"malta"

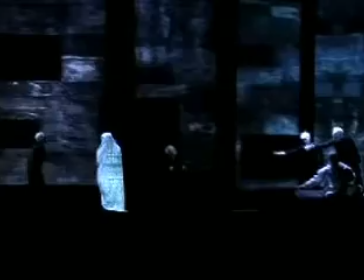502s
As the opera progresses, Machiavelli loses his power, which is expressed by a loss of his interactivity with the stage.
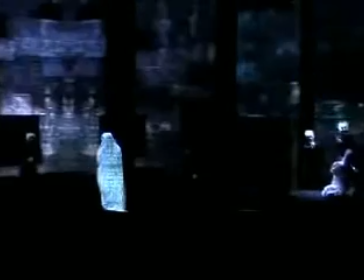510s
In fact, in a short period of time, the other characters are also able to interact with the stage, usurping Machiavelli's power.
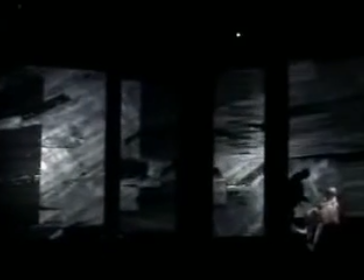522s
At the end, even the stage takes control over itself and starts playing its own solo, leaving Machiavelli completely powerless.
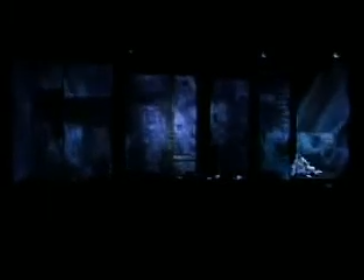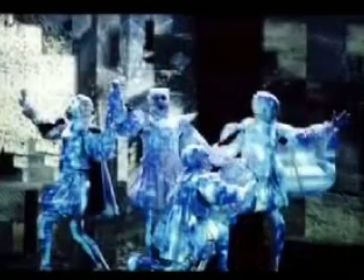543s
Machiavelli's decline is also exposed by the loss of his power over the costume projection, which in turn symbolizes his loss of power over the other characters.
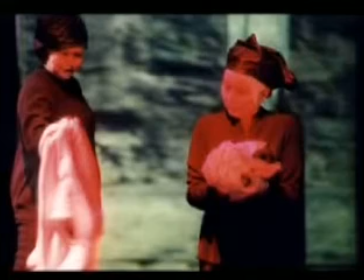552s
When the actors take off their white infrared reflective costumes,
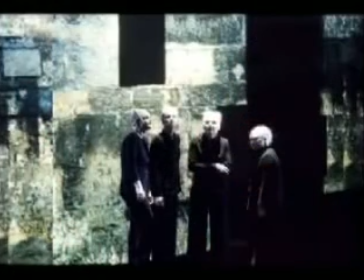556s
they reveal black costumes underneath, which can't be detected by the camera and therefore can't be projected upon.
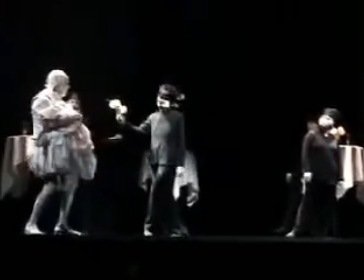565s
When this process is finished, the characters take control of their own destinies, and Machiavelli's power is broken.
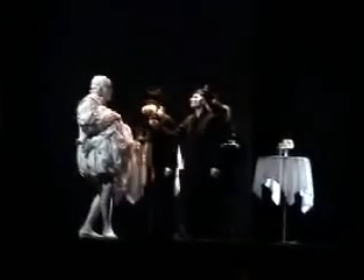572s
He is demeaned and ridiculed by the other characters.
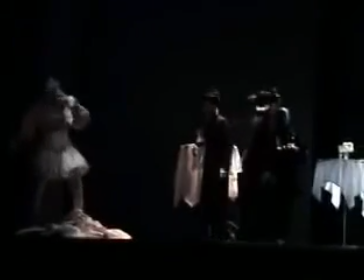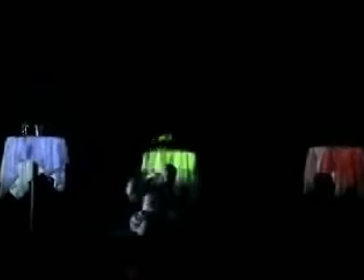584s
At the finale, he is alone, and the central theme of the play is brought again to the forefront. The power struggle between the three world religions, Catholicism, Islam, and Judaism.
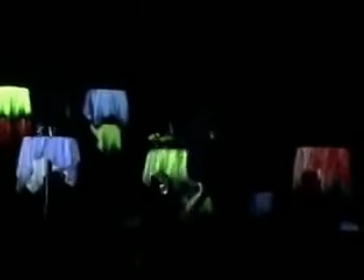596s
Machiavelli is torn between the religions, which are represented by three colored and textured tables.
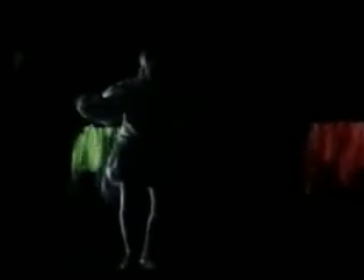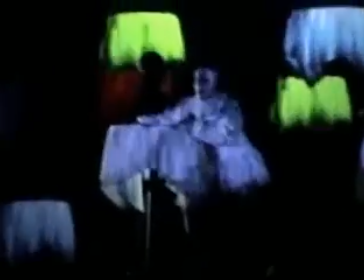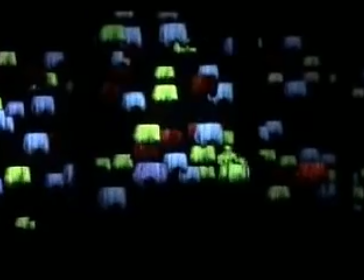616s
At the end, Machiavelli also loses this struggle. and the religions grow to fill the whole stage.